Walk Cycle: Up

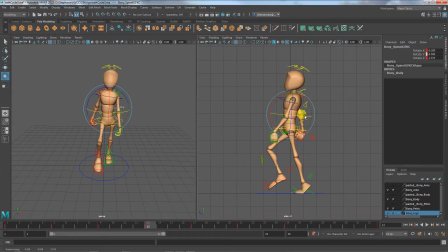The passing pose we said before is like kind of harder because it's, it's all, everything is just like on top of each other and it doesn't really look very interesting. Um, and we also talked about with the down pose, how it's, um,
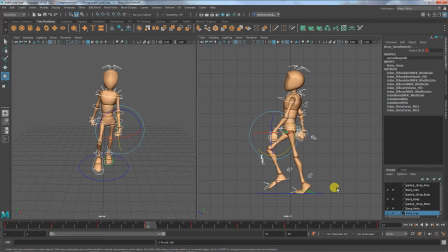the balance is technically off. and on this one it kind of is too and i'm thinking my my walk cycle right now for this character he's kind of like leaning back like it's a cartoony walk so it's a little bit offset but you oftentimes especially if the character is like moving forward to give you an idea
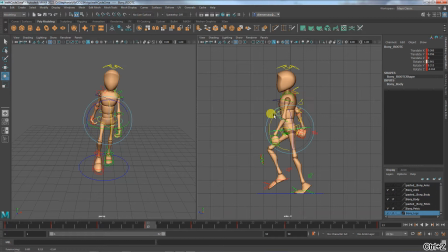you know you might have wrong axis there we go you might have a character that's leaning this far forward for the up pose um and obviously that looks like they're about to fall because they are they're about to fall into the contact pose um so but in the case of this character
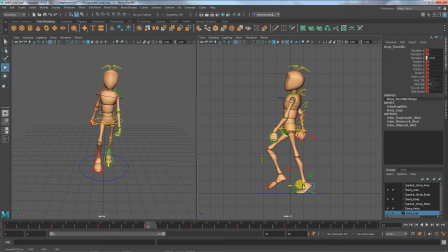it's a little bit different because i have him purposely like strutting around like leaning back and so it's it's got a very different um what's the word i'm looking for a very different like feel to it basically
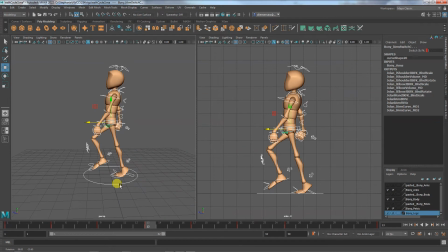so um then like if you look at the you know images of something like this i will say also the more i'm looking at the more i realize i it's kind of be a little bit of work for me but i don't like that i never really spread the feet apart especially for
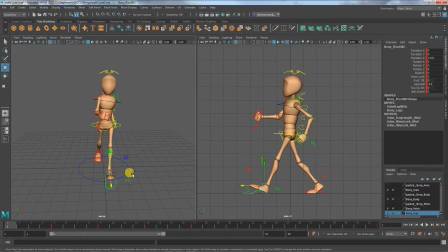a walk like this it's just kind of bugging me a little bit um so i'm thinking to myself you know like i need it to be like just just a little bit it's like 0.19 0.15 there we go um
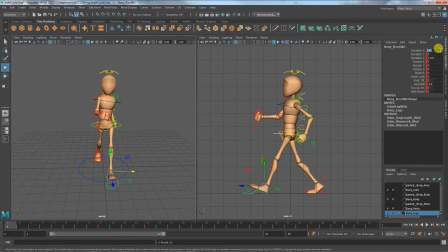so i'm gonna hit s then I'm going to grab this number and all I have to do is go here key selected that's a little bit tedious but it's something I should have paid attention to before or I might have when I unsaved
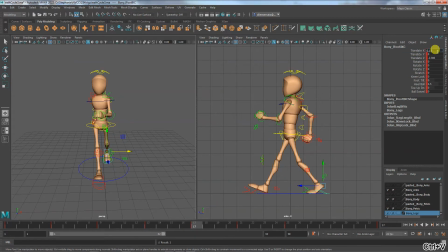but it's pretty typical for us to like whoopsie daisy something like this where you realize I'm kind of missing something from all of my poses and so I go through and I'm not going to worry about that last key that's off the grid because that's going to be copied from somewhere anyways.
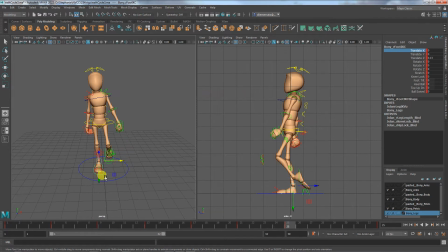There we go. And I could do the same thing for this. I could say... Oh, it would be negative 0.15. Apologies. Right? And this is where copy and paste can come in handy because we're copying just that value.
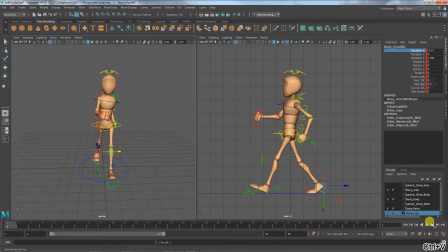And I wonder, actually... I can use this button to go forward. oh no well i was wondering if it would save that i was in the um you know the values but it's not um but yeah i think i'll feel a little bit better about some of these poses um if the
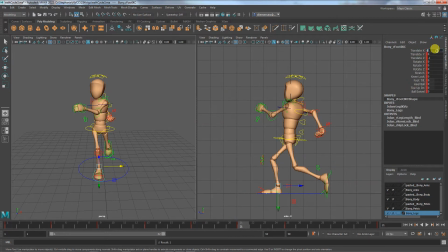feet are not quite walking on the line especially with like how confident this character is you know they're they're not gonna be like you know feet together can be like a sort of more timid sort of thing.
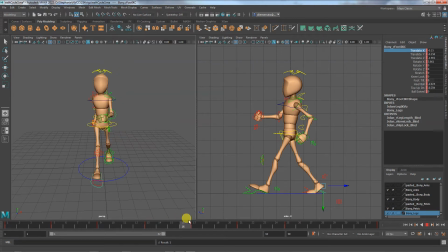And I'm also thinking oh, interesting. I think oh, I was doing something else and I changed my preferences and it's no longer set to stepped.
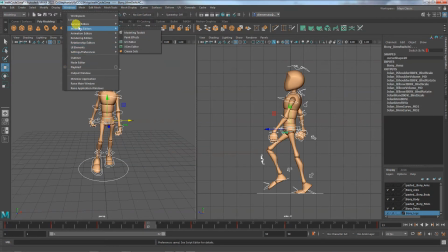So I have to go into my animation editor, and this will happen if you're switching back and forth between projects, right?
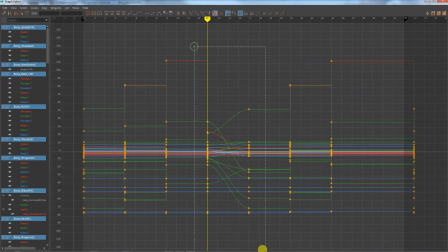We've got this going on.
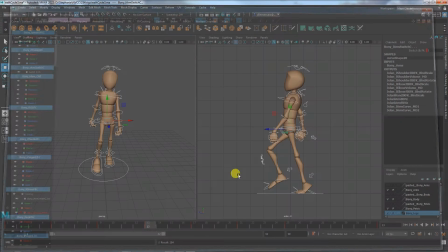I had to set to flat tangents because I was doing actual animation um but when i'm
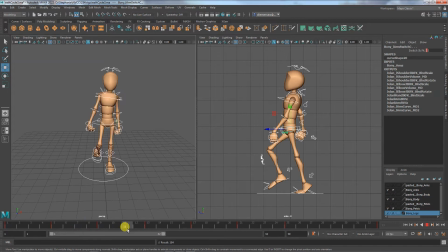looking at this you know lands on this foot and then he's on his way to this contact pose and so actually this the same reason that they're not from this view over the proper weight this actually
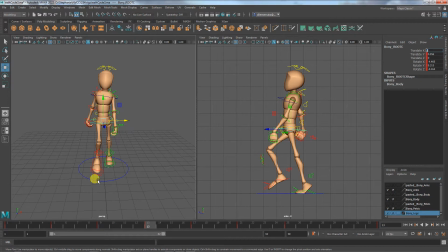needs to be on its way to being over this foot um which means being in the middle so on this view it's also the weight is not correct because it's on its way down there um and there you have it so yeah it'd be like
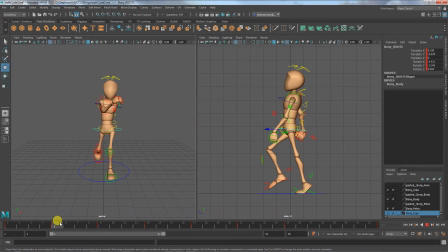there we go um so it's over that foot really lands comes up comes up even further and then lands and you can see there's from either view there's not a huge difference in this walk
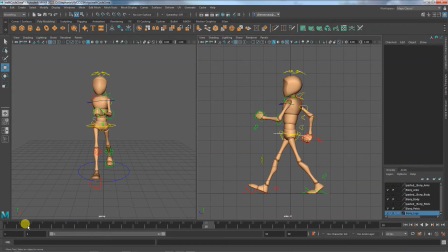between the up and the contact and there may not always be there's more of a difference between the contact and the down like this has a little bit more of it and then the passing pose is pretty high and so up only goes up a little bit higher
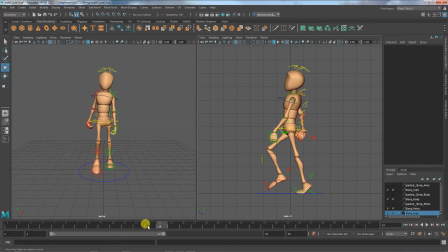and that's just because of the style of the walk this character has. They're not always going to be evenly spaced like that. And I might tweak it later depending on how the energy looks. But I need to, let's see. So I paid a little bit of attention to the arms.
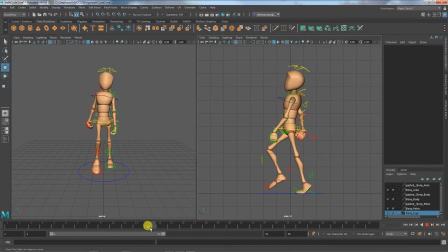And I'm thinking they swing pretty decently. But I think I want them to be a little bit
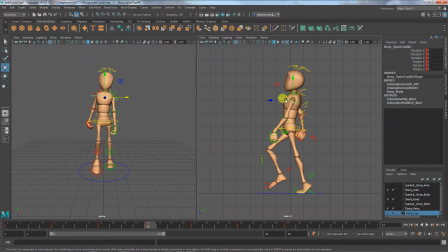right now it might be a little bit too much between, I don't want it to be even but it's a little bit too much favoring the passing pose, like there's an extent to which it shouldn't be favoring it that much
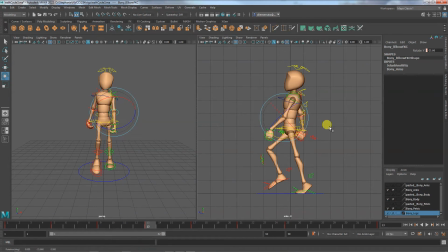so I'm just a little bit just, yeah just a little bit and I can do the same thing for this side also with bending the arm a little bit
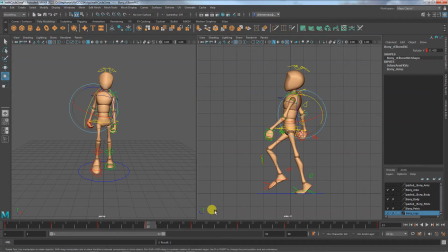there we go something like that um and then last but not least i have to make sure the um i'm gonna look in this view i need to turn the head just a little bit because i want it the character to be looking forward this particular character is looking forward as they're walking
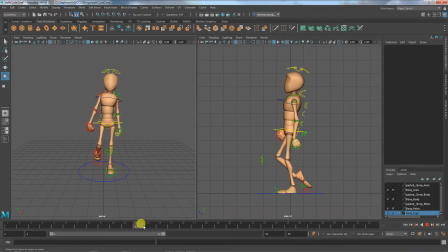yep um we make all these adjustments with our head and neck as we're walking and we don't you know, our heads don't wobble all over the place.
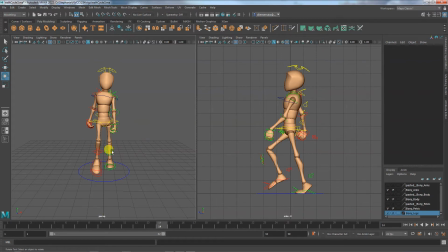So, um, we're always looking, you know, straight ahead or at the thing, you know, that we're looking at. Um, I can also check to see from this view, the side view. Yeah. The arms and the shoulders are definitely favoring the passing pose right now.
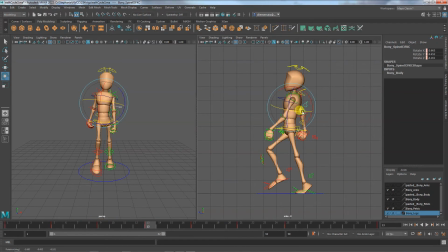And so I need to be a little less timid in how much I twist this. So one of the things I'm looking for is, yeah, I want the post to be, to look good, but I also need to consider it within the context of what comes before and after.
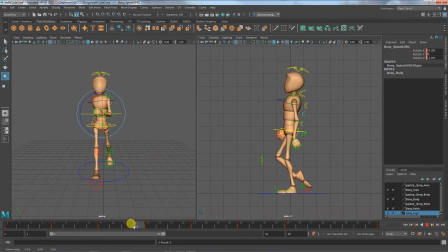Um, so before, after, that might work.